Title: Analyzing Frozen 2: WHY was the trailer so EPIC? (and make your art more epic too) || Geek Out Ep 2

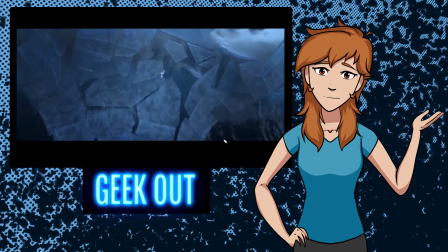(12:29)
Notice the shots towards the end have a lot of movement happening. The camera moves quicker and quicker. The shots move quickly through the action. But early on, notice not a lot happened in each shot, right?
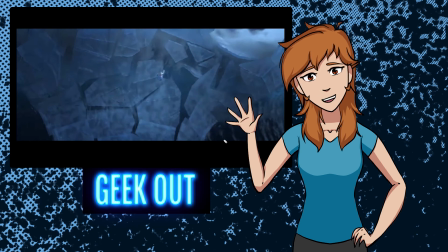(12:41)
It's just her tying her hair up, her watching the water, her starting to run, but by the end, everything happens in the blink of an eye.
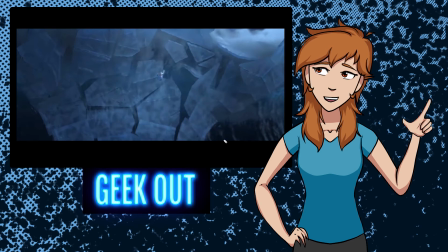(12:47)
This pacing helps build excitement. It helps build that anticipation for the payoff that they set up for at the beginning.
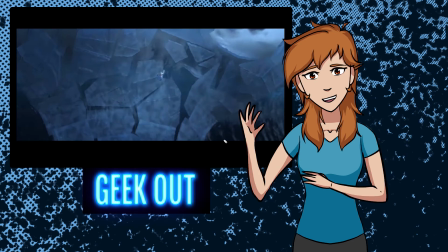(12:54)
So pacing is how fast you have the character move through a sequence.
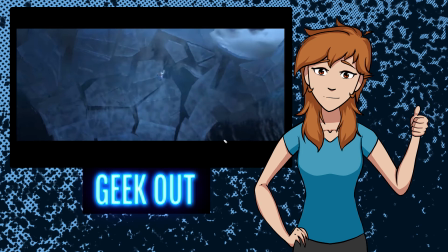(12:59)
You can build the anticipation for an action sequence like this by using pacing. How long is the shot? How much happens in the shot? All of that stuff. That's what pacing basically means.
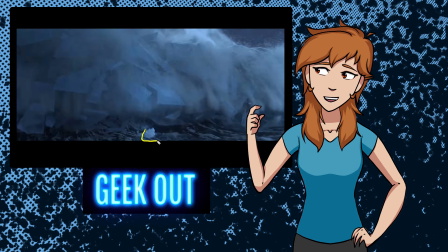(13:10)
Really quick, I just fast forwarded a couple of frames. Notice how tiny her splash is compared to this giant mountain of water.
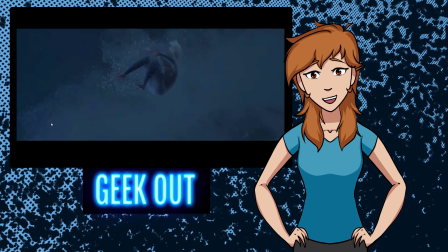(13:18)
It's a great sense of scale. As the audience, what can happen a lot is, unless you have a landmark,
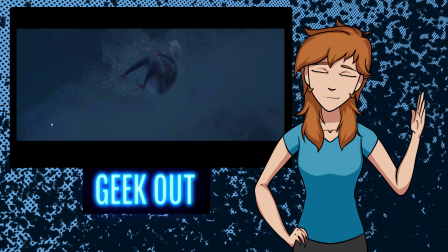(13:25)
which by that I mean, if you're shooting in an area that has the Eiffel Tower and you're moving the camera around, we can sense a sense of scale and distance by that landmark of the Eiffel Tower, wherever that is in the scene.
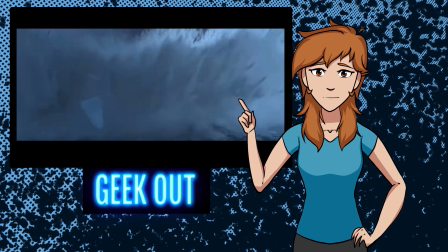(13:37)
With this sequence, it's very hard because it's just this unending mass of water, right? There's no real landmark there, it's just water everywhere. Elsa has to be our landmark. So because of that, the storytellers have made it obvious what direction she is running in. She doesn't change direction.
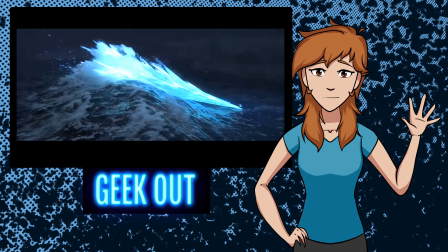(13:53)
We have the icicles that trail behind her as she runs. We have the light source under her feet that helps us stay focused on where she is in the frame if she's very small.
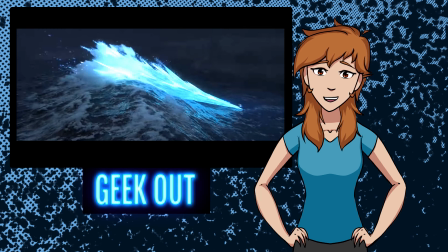(14:03)
All of these things are being kept in mind to help aid the fact that we're just in a giant space that has no other landmarks.
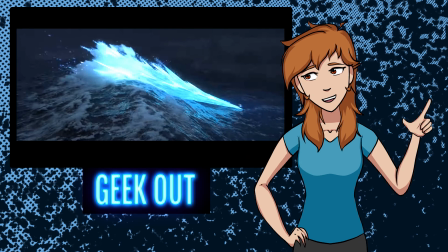(14:10)
This would be a difficult sequence in order to deal with because it is just this big dark sky and this big dark ocean.
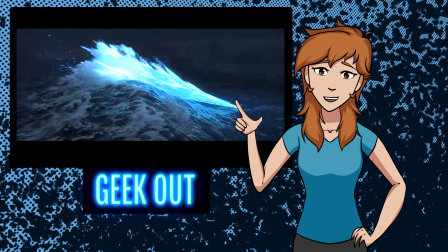(14:16)
They're using all of these rules to help aid them in a difficult sequence.
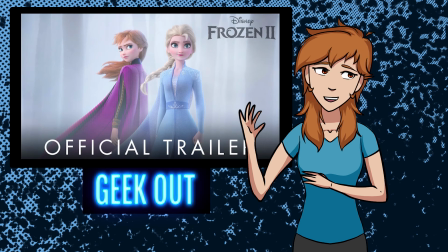(14:21)
So that's the first 30 seconds. If you were to break down this whole 30-second bit, it would be a girl has ice powers,
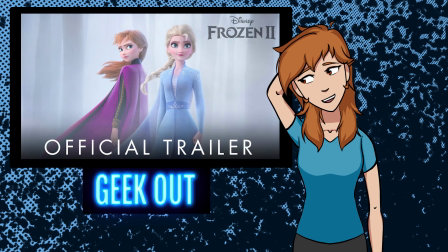(14:30)
runs across the water, tries to freeze the water, and it goes unsuccessful and she falls back.
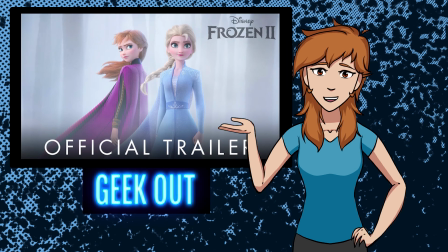(14:35)
Like, that's it. That's the whole story right there. But the emotional appeal that they have built into this sequence,
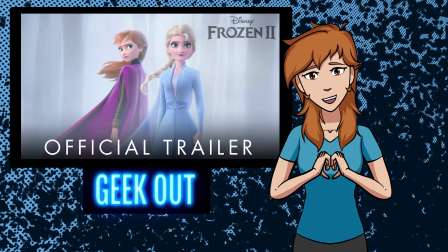(14:42)
just makes me geek out about it, which is why I wanted to use it as footage for one of the segments.
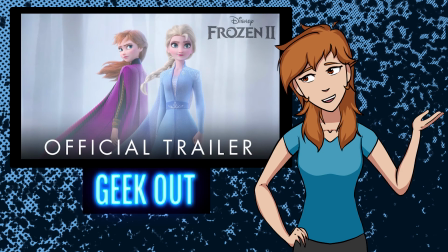(14:47)
So hopefully you enjoyed learning much more about this sequence as well. Let's recap our fundamentals before we end out.
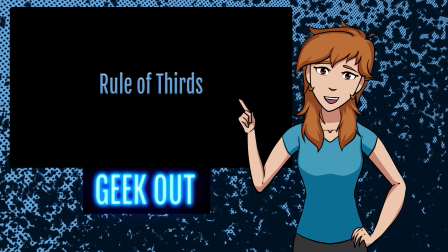(14:54)
Rule of thirds. When having only Elsa in the shot, you can use the center of the frame to invoke a feeling of loneliness and single out the audience's focus. Framing. On mostly empty scenes, they use the contrast of light and dark to balance the frame.
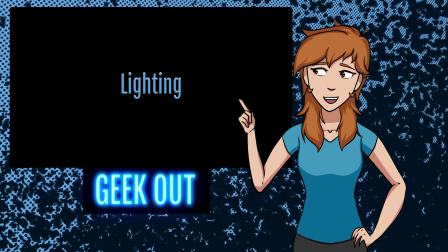(15:08)
Lighting, not only used for setting the proper emotional tone from the start, lighting can be used to draw the viewer's attention to the correct area of the frame. Repetitive framing, not only a rule to keep in mind, but use the need of changing the camera angles to better tell your story.
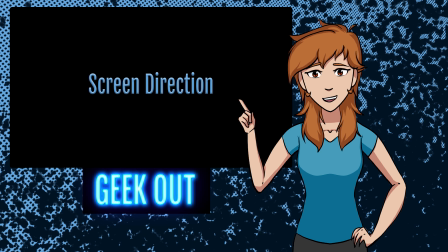(15:24)
Screen direction. Although they flip around Elsa relentlessly, using screen direction helps them keep this sequence feel grounded and it's easy to follow. New fundamental, scale. A sense of scale is used in this sequence to build tension and emotional investment in the audience.
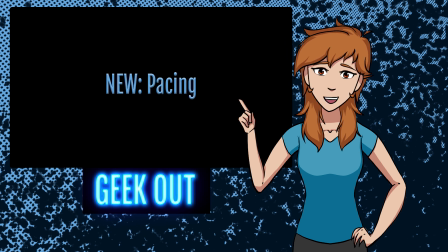(15:40)
And the final new fundamental, pacing. When building up to something exciting or a large emotional payoff, such as Elsa attempting to conquer the ocean, they use quicker and quicker motions and shots to build the energy in the audience.
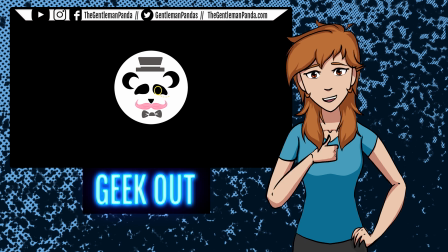(15:54)
Alright, so if you enjoyed seeing these fundamentals in action, comment below something you didn't notice before about this trailer until now.
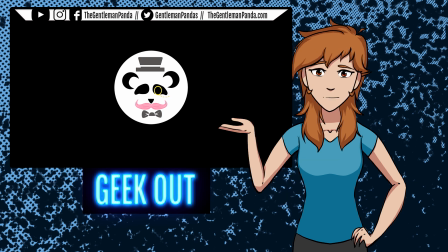(16:01)
What took you by surprise? If you are new to Geek Out, don't forget to subscribe and ring the bell so you don't miss the next one. And I'll see you guys on the flip side.